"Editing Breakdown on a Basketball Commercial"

Hey, today we're going to be diving into an editing breakdown over a commercial spec piece we did for Wilson Basketball. We kind of got the inspiration from another filmmaker, Rob Trent. Shout out to him. He's an awesome filmmaker. Check out his stuff. But he calls these things test shoots. And basically it's a spec piece just kind of brought down. Spec pieces can take a lot of money, a lot of crew, a lot of time and energy, but we just wanted to go out and practice our filmmaking and editing abilities as a company. And so we went to a local gym right down the street, had a crew of about 3 people, and then used Carson, my younger brother, who is a basketball player, as talent. So something super quick. We only had 2 hours to shoot it, and then I think I edited this in like 4 to 6 hours. And so check out this video. I'm gonna play it real quick for you guys, and then we'll dive straight into how I edited this piece.
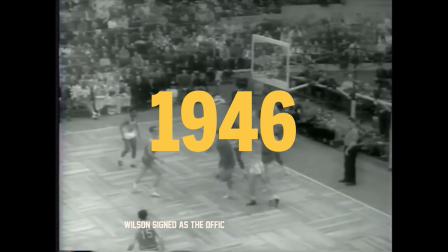0:55 Wilson signed as the official basketball of the NBA.
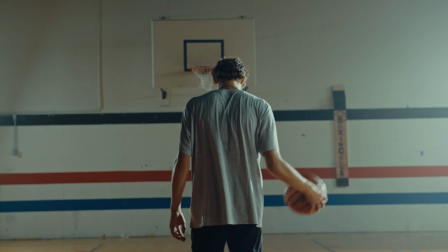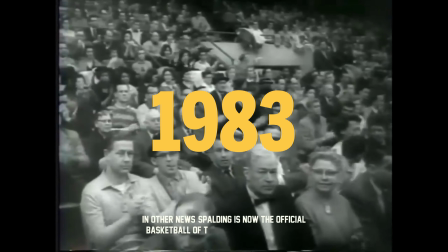1:05 In other news, Spalding is now the official basketball of the NBA, replacing Wilson.
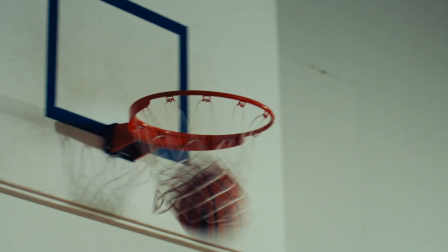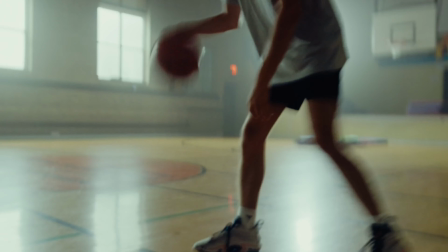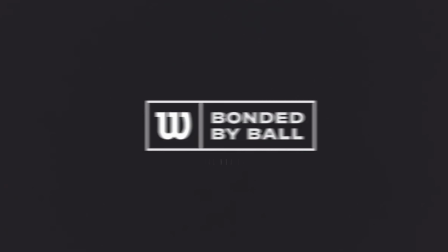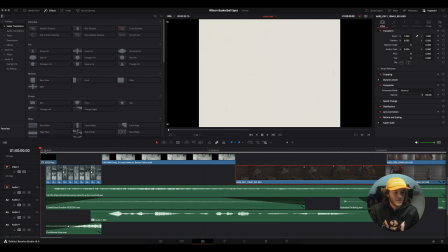1:27 All right, so starting off,
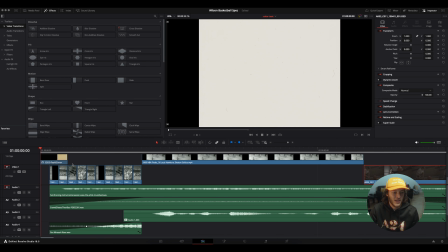1:31 I had a quick Ezra Cohen, so ezco.tv. He has a bunch of film assets. He's an awesome director and animator. We love using his stuff. It's just top notch. It's really good. It's worth the money, so I highly invest in those kind of assets, and I recommend you do too.
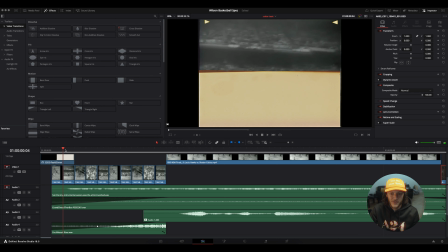1:51 Just with a quick flash from Ezra Cohen,
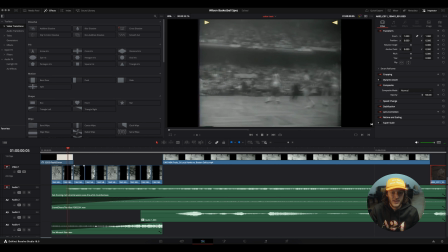1:54 film flash, and then it goes straight into a bunch of 1960 footage,
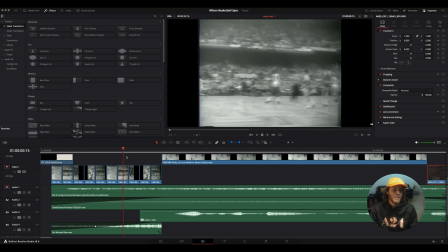2:00 quick cuts with a riser for sound design. And the reason why I wanted to kind of have these flash
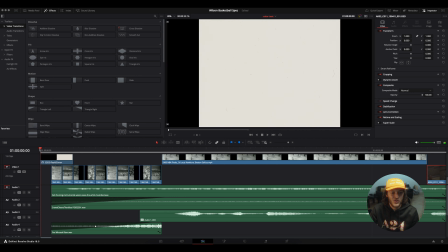2:09 quick cuts in the editing is because I wanted to just make it with a bang, like right at the start,
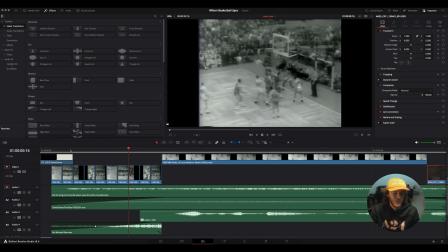2:18 gets the viewer enticed. They're right in it and they're curious as what's going on. Adding the riser really amplifies that, and it just adds character. Sound design's super important because it's what we hear as we're watching, so you feel all of the emotions.
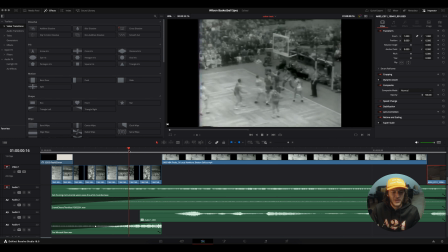2:37 If you don't have sound design with it, then it just seems pretty bland. So adding a riser with that was super helpful. Then it goes straight into kind of the story of it.
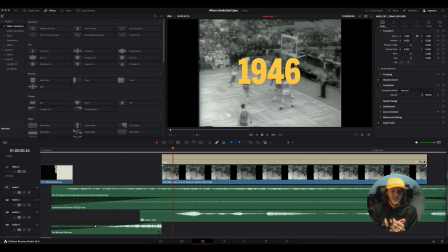2:46 So 1946, if you don't know this story, 1946 was when Wilson signed as the official basketball of the NBA. Then Spalding took over, and then as of a couple years ago, Wilson was signed as the official NBA basketball again.
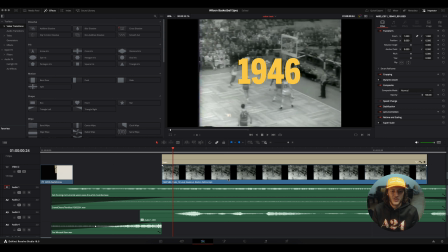3:02 So that's kind of the brief summary of the story that we're going after, and showcasing a college student practicing in the gym with the Wilson basketball because it's the official basketball.
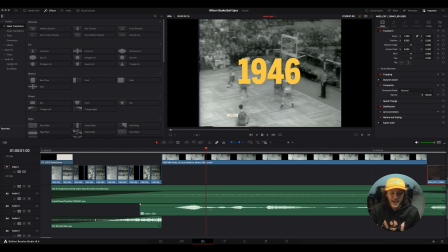3:15 So I had my brother-in-law do a voiceover, and we kind of made it sound vintage, but it was kind of telling the story of Wilson's history. And so what I did was just set up a mic.
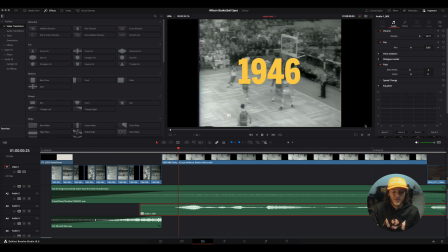3:31 I had him read the script, and then I added a lot of effects to make him sound like a vintage, not a vintage person, to make him sound like he was a sports announcer from the 1940s and 60s and such.
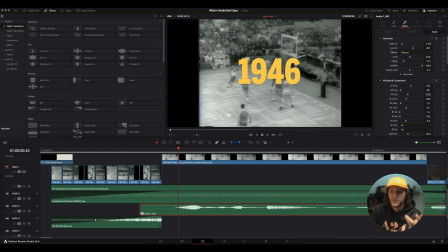3:45 So what I added on that, and you can pause to look at all the settings, but I added some distortion, a multi-band compressor, vocal channel to boost his vocals, and then some modulation, and really got that vintage sound and vibe,
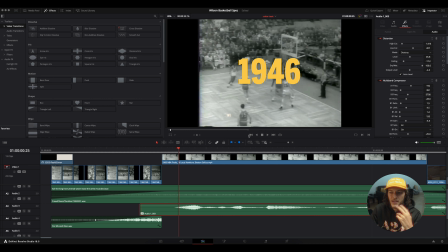4:04 and I think it turned out nice. So we added subtitles to it because it's hard to understand what he's saying because it does sound like a vintage 1940s,
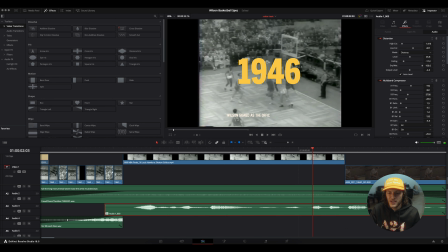4:14 60s sports announcer with it. And then going straight into the first shot.
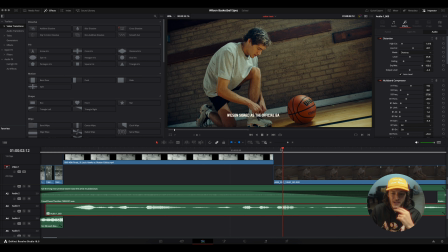4:20 So we only had 2 hours to film this, so we didn't have a lot of shots to pick from. But I like just getting straight to the point. No one wants to watch their getting out of bed or getting out of the car or getting their bag ready,
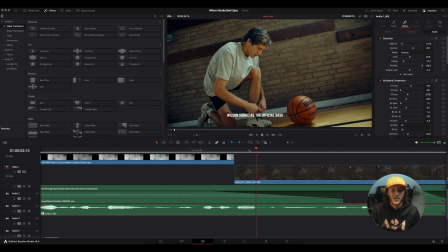4:36 unpacking their bag, tying both shoes, all of that. So I think just finishing up tying a shoe, picking up a basketball right off the rip,
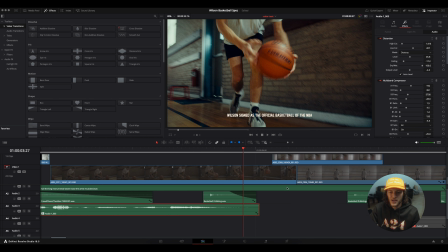4:44 you know where he's at, you know what he's about to do, and just not lingering on the getting ready part.
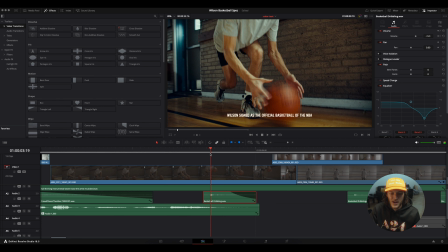4:50 Added some sound design of the basketball hitting the ground right there, and then it goes into him walking on the court.
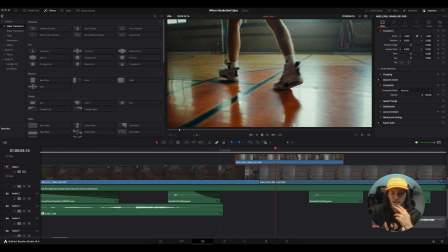5:01 I didn't have the shot in there initially, but the reason why I added it is just to speed up the pacing. So jumping from one shot to the other rather than lingering too long on a single clip. So having this over there kind of filled that like slowness, and it just ramped it up.
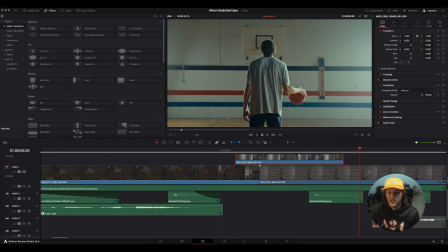5:19 Go straight into him getting ready to dunk, shoot, all of the things.
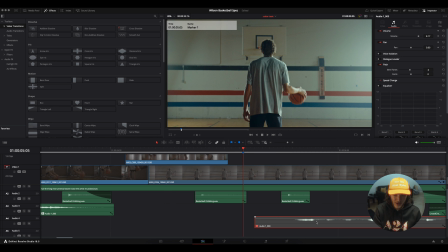5:27 I have this one muted for some reason. I don't know why, but
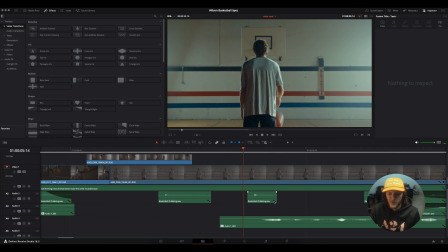5:35 so go straight into that. More sound design.
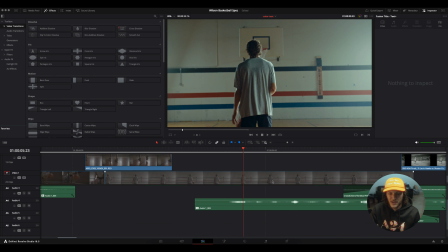5:39 The next audio clip from my brother-in-law Jordan as the sports announcer, and then crowd cheering
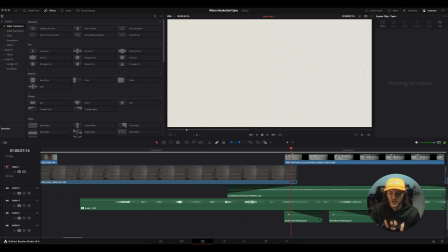5:48 slowly faded in as you are about to show the next clip.
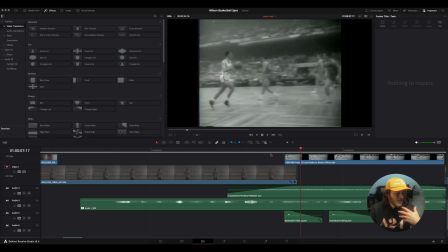5:55 That just kind of conveys the feeling of like it makes it seem natural whenever you fade either sound design or music into a clip that's coming up.
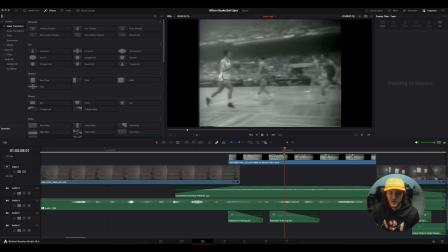6:09 And so another quick cut to 1960 NBA Finals, adding sound design even to that clip, the basketball dribbling, and then going straight into Carson.
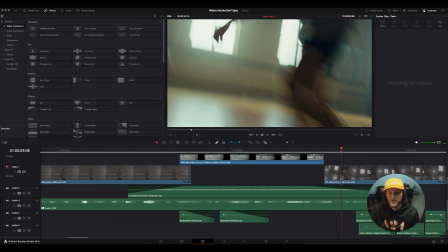6:24 And we filmed him at, I forget the frame rate, I think it was 24 frames per second, but we slowed the shutter down to kind of get that blur effect.
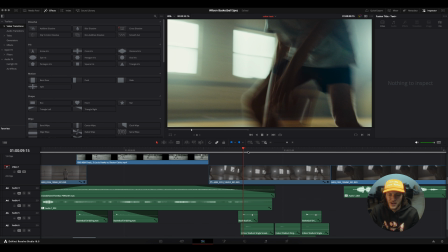6:33 I think that just shows the quickness. This almost didn't make the cut, but I wanted it in here pretty quick with some sound design just to
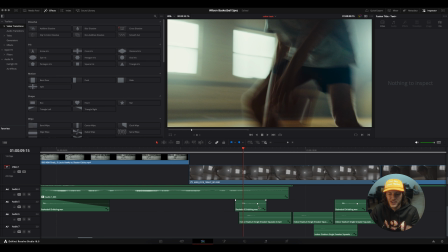6:43 show the fast-paced movement of basketball. So dribbling, some sneaker squeaks on the court of him moving, going into dribble,
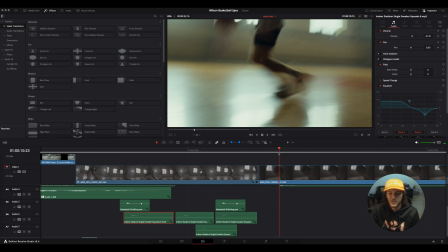6:55 and then going from that fast-paced cut straight to him kind of tired,
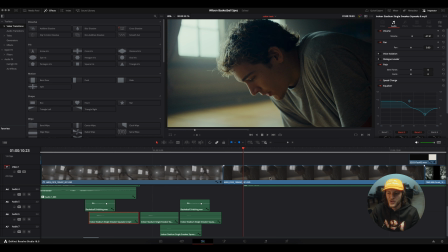7:00 like he's about to go even harder at what he's doing.
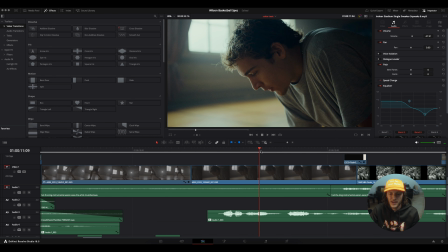7:06 Another voiceover clip, and then goes straight into
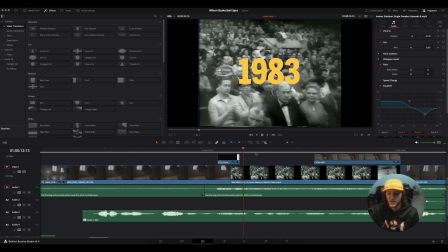7:12 another flash into 1983 update as the timeline goes on. So the story is kind of linear. So I wanted to tell it in a linear fashion with the story of him kind of like getting ready,
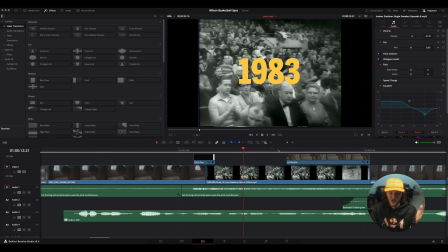7:27 warming up, and then going straight into dunking, shooting, all of that.
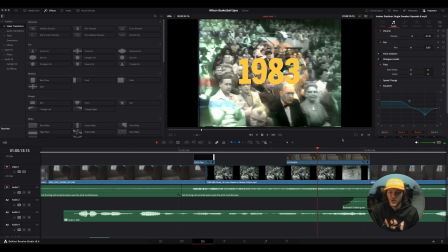7:33 Hero shot of the basketball, and what I did here was I added, I love messing around with composites. And the reason why is really just personal preference. Not everyone does it. It might be overused, and that's fine. But I like messing with it because it's an easy transition point to the next clip.
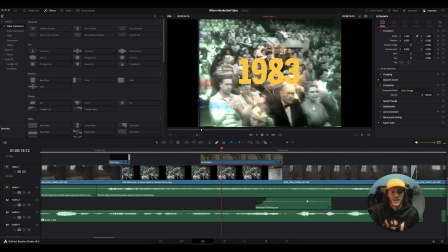7:54 And I think that it's subtle, so it's not too in your face, but it's like kind of like, oh, what did I just see? And so with this clip, just messing around with your composites,
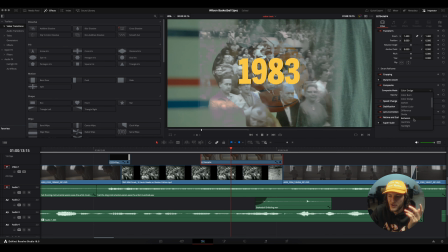8:06 whether it's like an ad, color burn, whatever it is, I went with color dodge.
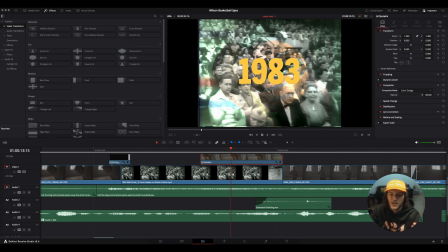8:11 I think that fit the vibe the best.